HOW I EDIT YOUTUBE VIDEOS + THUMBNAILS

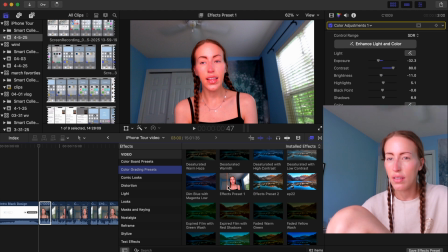8:26 Effects preset 1, that's what it looks like. It's not really looking good for this video and how the lighting is just messing me up. This is why I try to really film on good lighting days, and I thought today was, but the sun and the clouds wanted to fight. We're just gonna basically mess with it myself to where I like it.
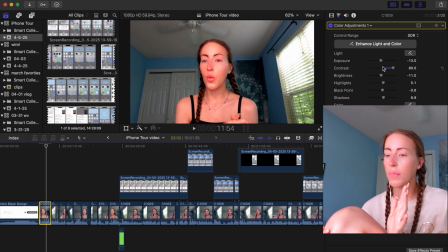8:45 I also like to make sure my brightness is all the way up for my display, because if it's not, it'll mess up after effect of it.
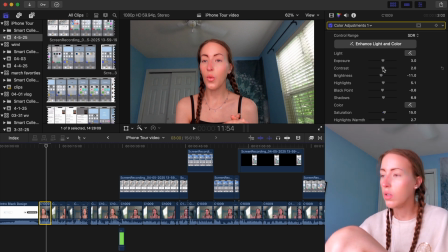8:53 So we're gonna select this video. We're gonna kind of go right in the middle. Just gonna kind of play around with what I think will look good.
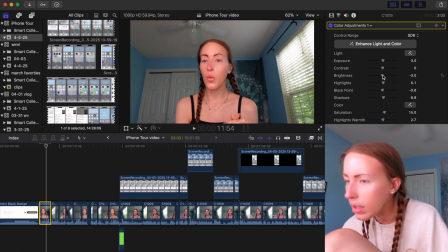9:00 So my exposure, we're gonna kind of bring it back up just a little bit. My contrast, I don't really mess around with that, so I'm gonna leave that at 0. Brightness is overall in the video, so we're gonna do that at -2.0.
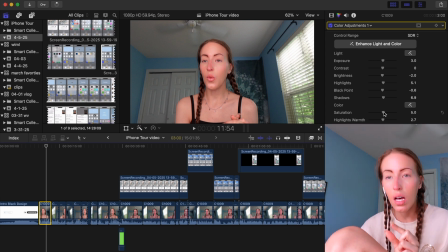9:13 Saturation, I do like to do my saturation a little bit up. I am pretty pale, so the higher I do it, the more tan I look. In the video, it just looks fake, so I don't really like that. I do like to add it just a little, like a smidge. We're gonna mute that so it's not yelling in my ear. I do like that, so we're gonna keep it like that.
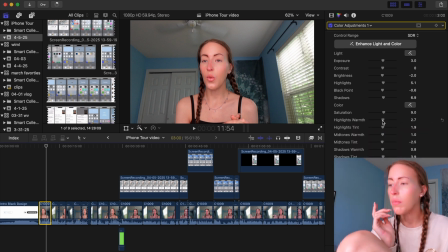9:31 My highlights and warmth, and then my midtones, warmth, my shadows, warmth. I kind of bring my warmth down a little bit. I don't like my video to look yellow toned. I'd much rather it look cool toned, like my blue in my room really picks up warmth.
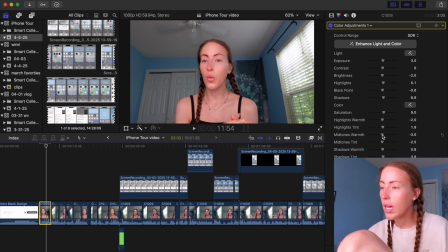9:48 So I like to bring it down just like a smidgy.
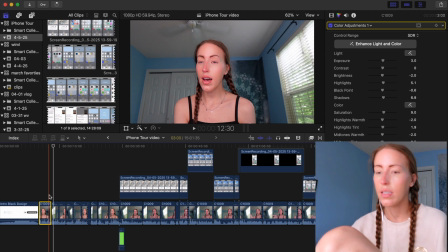9:51 This is what it looks like with the color adjustments, and then that clip is without, and you can just tell like my lighting is just really off. It just looks crispier. I hate using the word aesthetic, but it's like the only word that comes to mind.
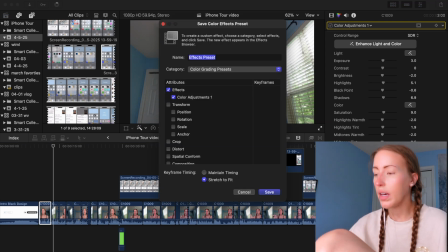10:06 Save effects. We're gonna name it full toned iPhone, so I know that I'm using that specific effect for this iPhone video.
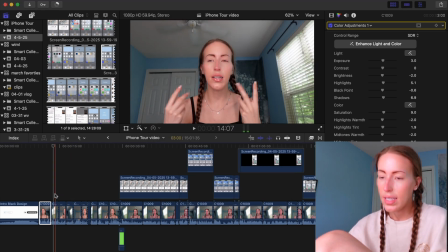10:16 Hit save. So now what we're gonna do is we're gonna select right here, go to my effects button, find,
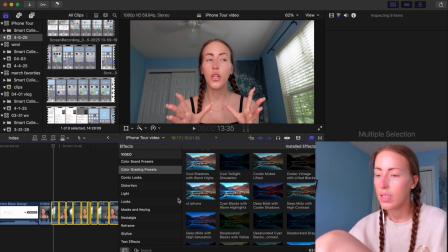10:22 it started with a C, so right here, my CT iPhone, select it and then drop it.
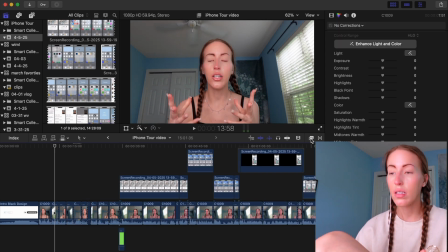10:28 So now we're gonna apply that effect to my entire video of me. I'm not gonna apply it to my iPhone overlay because I don't need to adjust that overlay, like it's its own lighting.
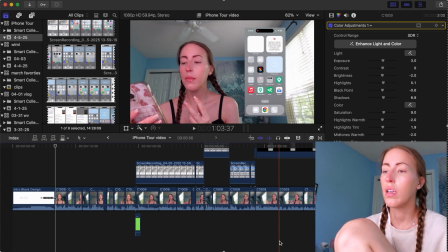10:40 That makes any sense? Okay, so I'm done adding all my color adjustments. I just think it looks better.
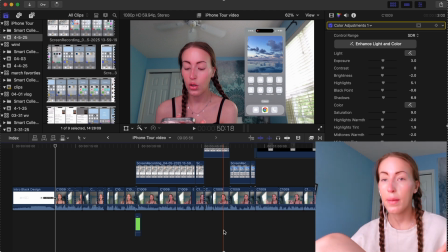10:46 I don't look as washed out. The next step I want to do is add background music. Even though I'm continuously talking in this video, I do want to add like some relaxing background music.
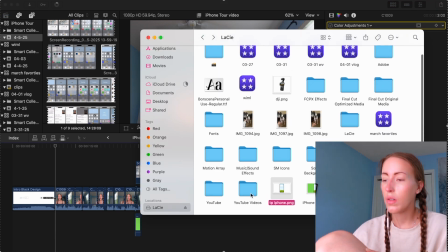10:56 So we're gonna go to my Finder and we're on my hard drive, go to music,
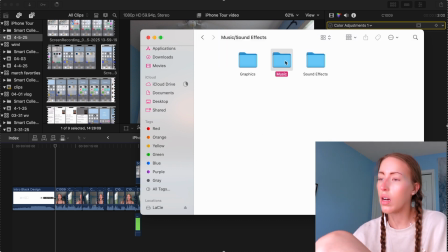11:01 sound effects, music, put it under vlog music, and I kind of have a song in mind.
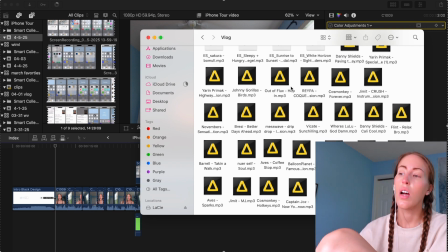11:06 So anything that has this yellow triangle I downloaded from artlist.io, I'll link it down below.
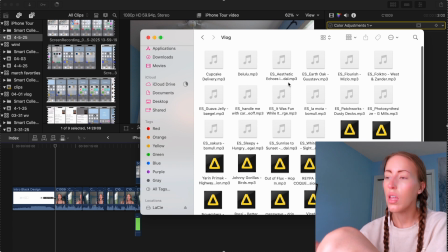11:13 And then anything up here that says ES, those sounds are from Epidemic Sound. They're both a paid monthly subscription music website, but they're both worth it.
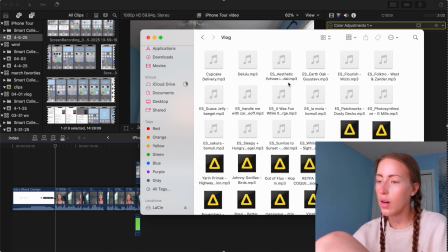11:26 I love them. I don't get copyrighted when I use their music. I love it. Yes, so I like that one, but let me just, I don't want anything spunky.
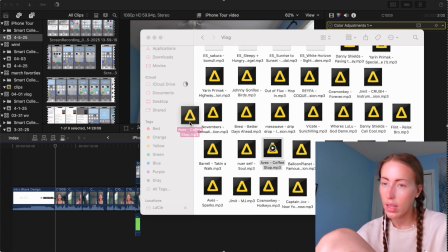11:34 So we're just gonna do this coffee one, and again, we're just gonna drag this into my little event library thing.
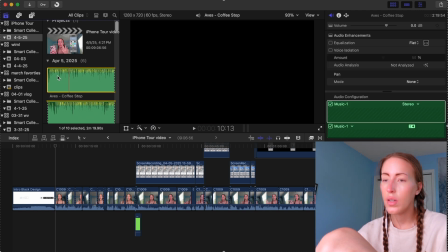11:39 Roll until I can find it. Yeah, so here it is. So basically what I'm gonna do is just drag it.
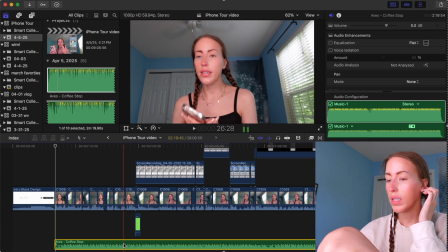11:45 We're gonna put it at the very bottom because I do have that little pop sound effect.
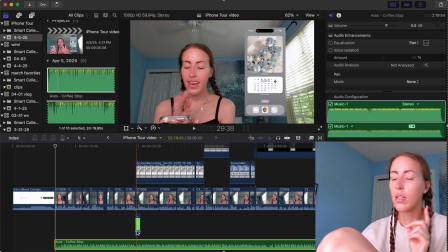11:50 I like to lower the volume on my sound, like my music,
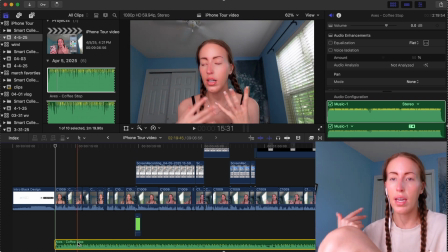11:55 because I want my talking voice to be the main character and the music to be background noise.
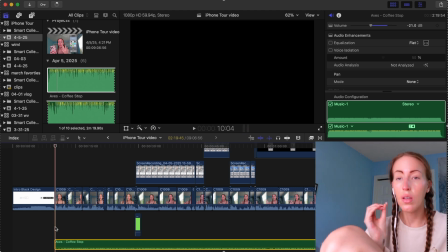12:01 So we're just gonna lower it. You can barely hear the music, but it's just enough to be a perfect background sound.
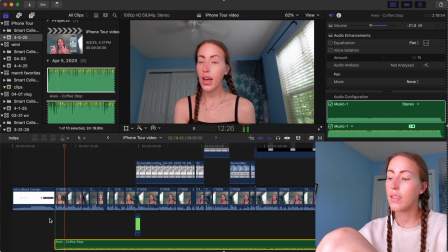12:07 So now we're just gonna rewatch the entire video and make sure there's no other edits.
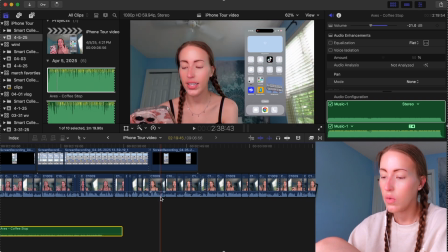12:13 Oh, see? This is why I do that. So we are going to, this song is not that long, but I'm just gonna have the song repeating.
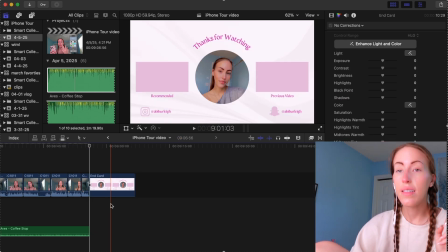12:21 And then I just want to add a spunky sound to the end for my end card.
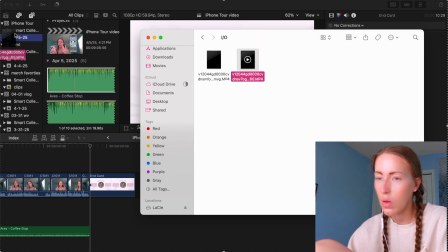12:26 So this was my outro song that I have been doing for a while. I'm gonna lower the volume just a little bit.
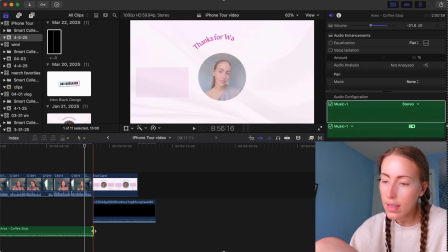12:33 Then right here, we're gonna select this little circle thing.